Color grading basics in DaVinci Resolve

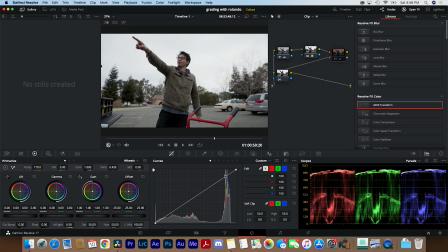So I can add kind of like an S curve if I want a more like punchy, contrasty look. You go to the curve right here, right? Is that where you hit? Mm-hmm. Okay. So this will add a little bit more punch to the image.
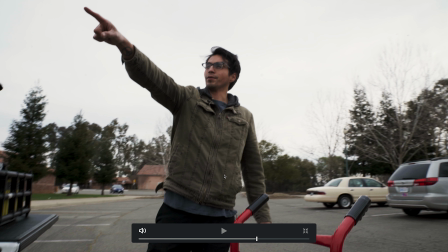I don't think I'm gonna do this for this particular image, just because I don't have a lot of dynamic range to play with already.
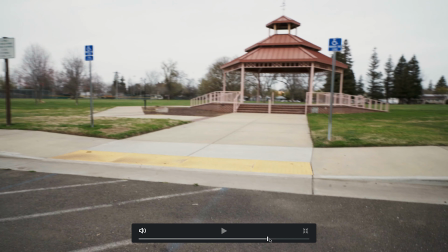So it ends up getting a little too crunchy and contrasty for me.
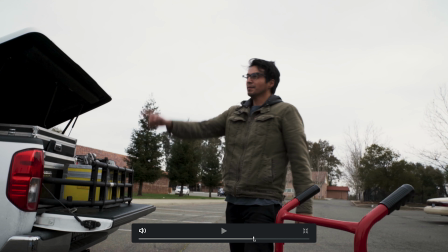How do you do your preview window like you're doing? I go Command F for full screen.
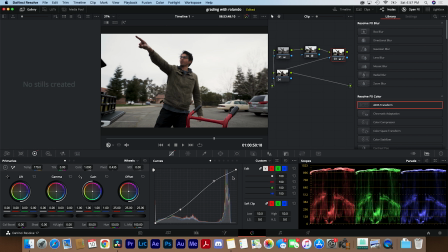Okay, so I'm gonna get rid of this S curve. I don't think I want anything this contrasty. I'm gonna reset this node. So if you right click a node, you can reset the grade on the node, which is a really helpful tool just to go back to your beginning and kind of start fresh on a node. So what I am gonna do on this one is actually add a little bit of saturation because I like kind of a poppy, more saturated look to the images.
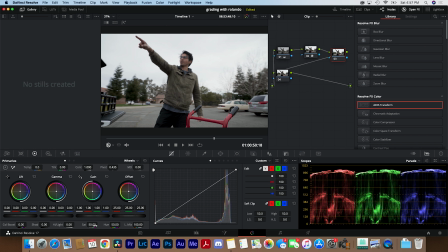So saturation's right here underneath the gain setting on your wheels. So I'm gonna pull saturation just up a little bit and just kind of eyeball it. So 60% I usually find is a pretty good spot where it looks pleasing to my eyes.
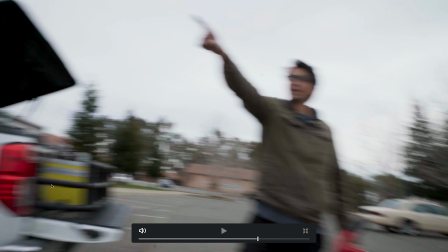I'm really used to a lot of like the Canon colors, so red really pops in a lot of my stuff.
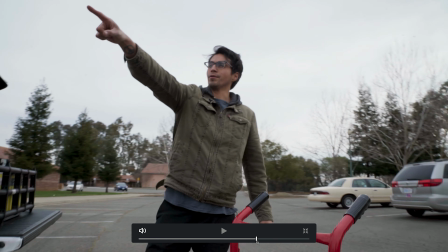So this kind of gives me something similar to that. And this is kind of where color correction ends and the grading process begins. After you've made it look more natural like this, then you can kind of fine tune and add stuff that you like to see in an image.
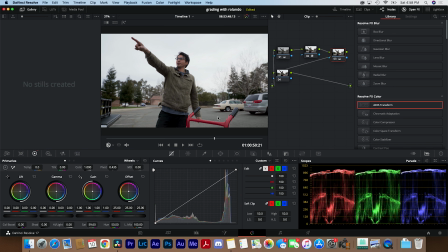So one thing I like to see in an image a lot is having the blues turn just a little bit more cyan. So I'm gonna do that on another node. And if you get enough nodes in here, you can actually run out of video memory pretty fast. I used to edit on it was an older AMD graphics card on my PC, and I would constantly run out of video memory. But a lot of the Macs don't seem to have that issue, just because I think their software is written better.
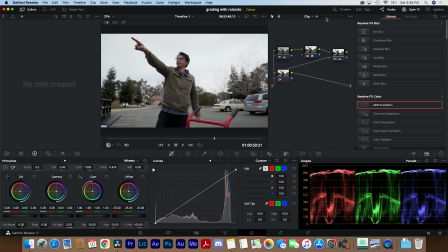So I don't typically have the problem on this computer. So your hues are over here next to the curves. So you're gonna go through a couple of tabs. So hue versus hue. And this is how you change a red hue to be like an orange hue, or whatever adjacent hue on your color wheel.
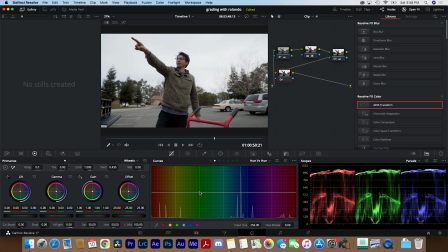You can kind of shift it. And if you were to take all your hues and make a point, you can shift all the hues like this, like later. Okay, so we've got blue, popping a little more cyan. So you can see with, without, with.
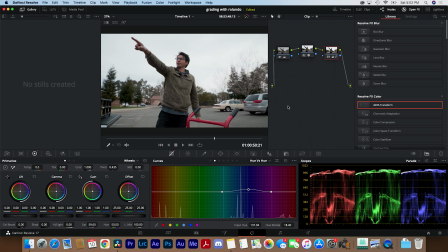It's very subtle. And so this is, a lot of people refer to this as like airy blue, because airy is emulating codec film stock, which has a kind of a cyan look to it when it gets really blue, like when you look at the sky in codec film. And so this is something I usually do to make it more film-like.
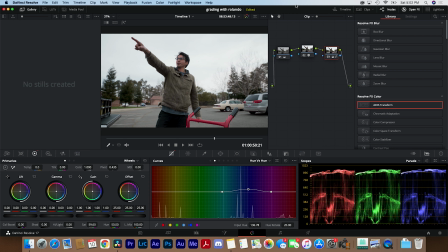You'll see on some of the other cameras that blue will look different on different cameras. There's no like set standard for everyone to use for blue, so it's kind of subjective. Okay, so we get this guy. So another thing I like to do is kind of mess with my shadows a little bit.
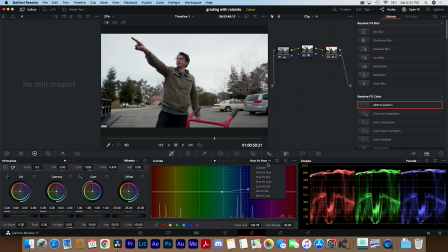And I can go down to luminance versus saturation.
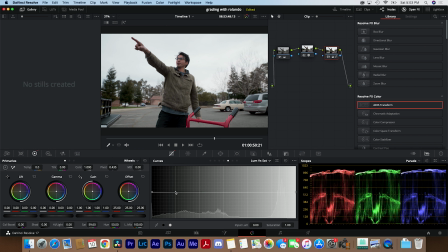And sometimes I like to take saturation out of the shadows. And this can help the image look a little less noisy if you have a lot of chroma noise.
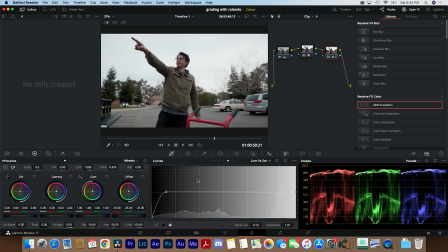S-log2 can have a lot of chroma noise, especially if you are shooting at a higher ISO on like an A7S2. Taking saturation out of your shadows can help clean up that image a little bit, and it'll look a little bit better on YouTube.
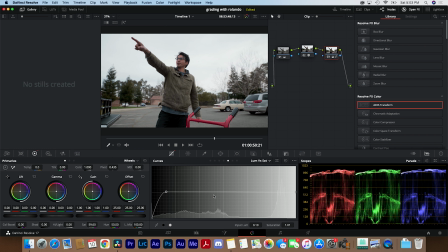So this isn't like a one-size-fits-all kind of deal, so I use it sometimes. But it's something I was taught when I was learning how to color grade at my school.